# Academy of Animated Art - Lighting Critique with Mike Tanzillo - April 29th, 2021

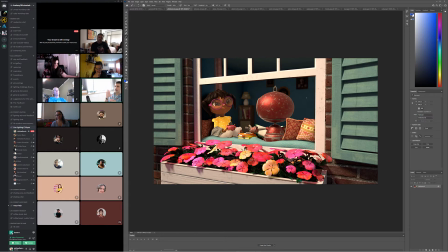(28:59)
In terms of the interior of the room, I like that it's darker overall, and I like that we've turned this lights off, but it also like is missing some there's like a little bit of shaping that we can add in there,
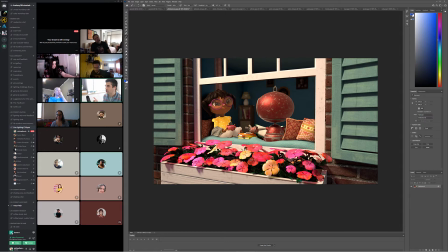(29:12)
and it might be a couple things that we could try. Number one would be like a little bit of ambient occlusion back there to like get some contact between this and the wall and this and the wall. Another idea I had was that if we've got light coming down through this window, it would be hitting the floor here and actually bouncing light back up on this wall.
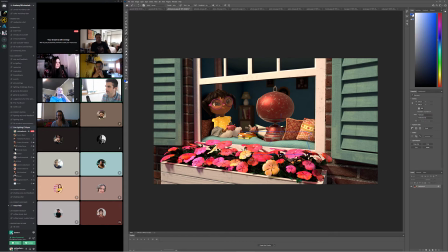(29:29)
So putting an area light down here and getting some light to kind of bounce up underneath it, maybe like a I'm talking like a real minor amount, just to create some variation back here as like the light bouncing up. But I think that, and then the Gobo and the characters, I think that's enough for this iteration.
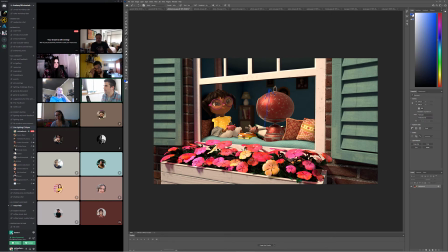(29:50)
and then we'll do one more round before the submission. Any other thoughts on this one?
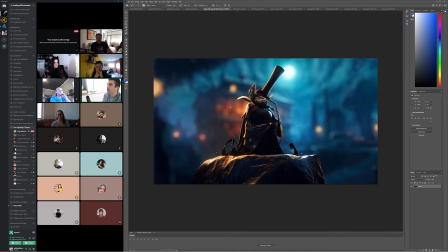(30:00)
Yeah. All right, cool. All right, Aldair. So this was from the community critique from this weekend. Jordan, I saw you had some comments on this as well. Do you want to talk a little bit about your notes on this updated version?
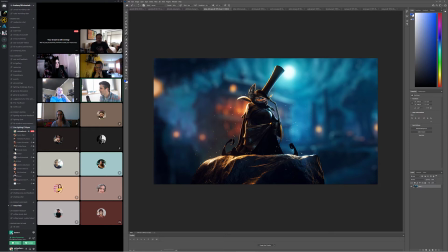(30:15)
Are you available to talk? I don't know if you're free. Putting you on the spot. Wait, me? Yeah. Oh, yeah. So I guess my thoughts were like to desaturate the background because
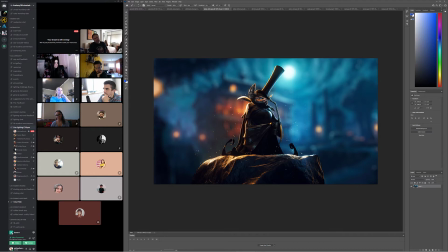(30:32)
it would really help to make the character pop out more, I think. And then maybe reduce the values of the rocks. It's still like really specky. It draws my eyes out a lot.
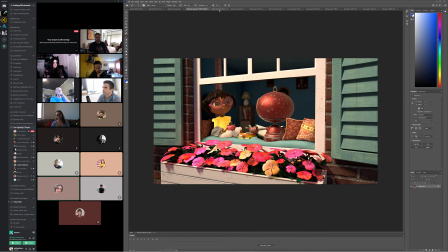(30:43)
And then I felt like both lights were fighting each other rather than like one being dominant.
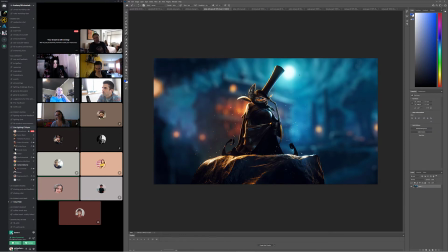(30:50)
And I would have thought like the moonlight would be more dominant in this one, but I feel like it's the orange light that's really dominant, but I'm not really seeing where it would come from, I guess. So, yeah. Yeah, because it's almost like that house is right next to him, but in reality it's very far back.
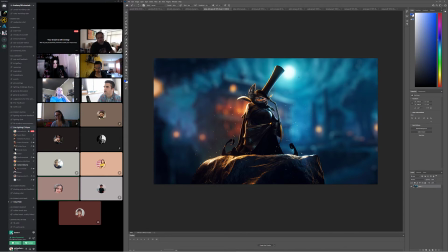(31:06)
And then like that light would dissipate a lot faster than the moonlight. So, and I do really like the way that this blue light's kind of shining in here. I think we can tone down, yeah, I agree that I think we can tone down this warm light a little bit to make that more of a fill.
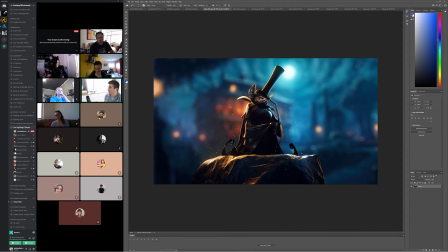(31:20)
I generally think that we have a problem with this character where he doesn't get enough speck on his skin. But in this case, it felt stronger before. It feels a little less now. I think we could go another iteration with a little bit less because he feels almost metallic at this point.
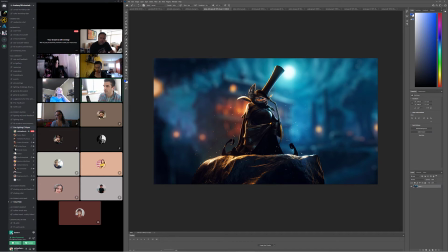(31:37)
It feels like his face is almost metallic. I do love some of the detail in the wing. The detail on the rock is really good too. But you're right. Like we need a little bit more directionality on the shaping of him, where like one side is a little bit brighter than the other. Desaturating the background, yeah, will help.
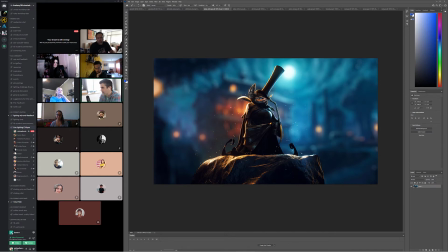(31:54)
But I think there's a lot of really, really good small detail in the character, like this, like the roughness of his skin in here. Again, just picking up the tips of the nails. This kind of coming down the side.
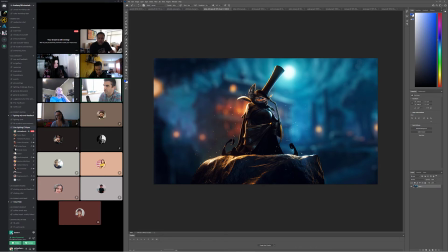(32:09)
There's a lot of goodness in here that we can build from. It's just a matter of like you said, getting a little bit more focused on the character, downplaying the warm side because it is just meant to be like a little bit of a fill on this side.
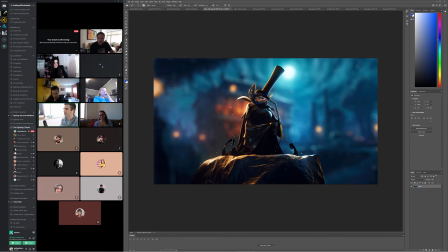(32:21)
It's like I think it's pretty good in his face, maybe a little bit less, but it's just really dominant in the hat and coming down the side here. I love that you've incorporated I guess it's snow, whatever these sparks looking things are around him.
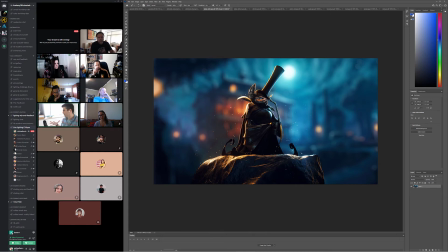(32:40)
I love that they're infused with the light of the area, if that makes sense. I like that we got like a warm one and a cool one. That's nice. Okay. All right, next up we have Alfredo.
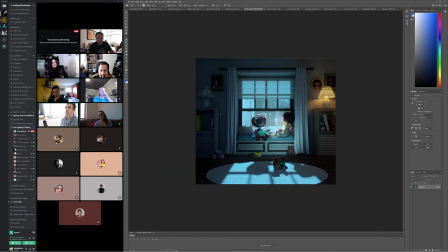(32:55)
So this is, yeah. Oh, we don't have the reference on this one because I think the reference is really good for this. I am okay.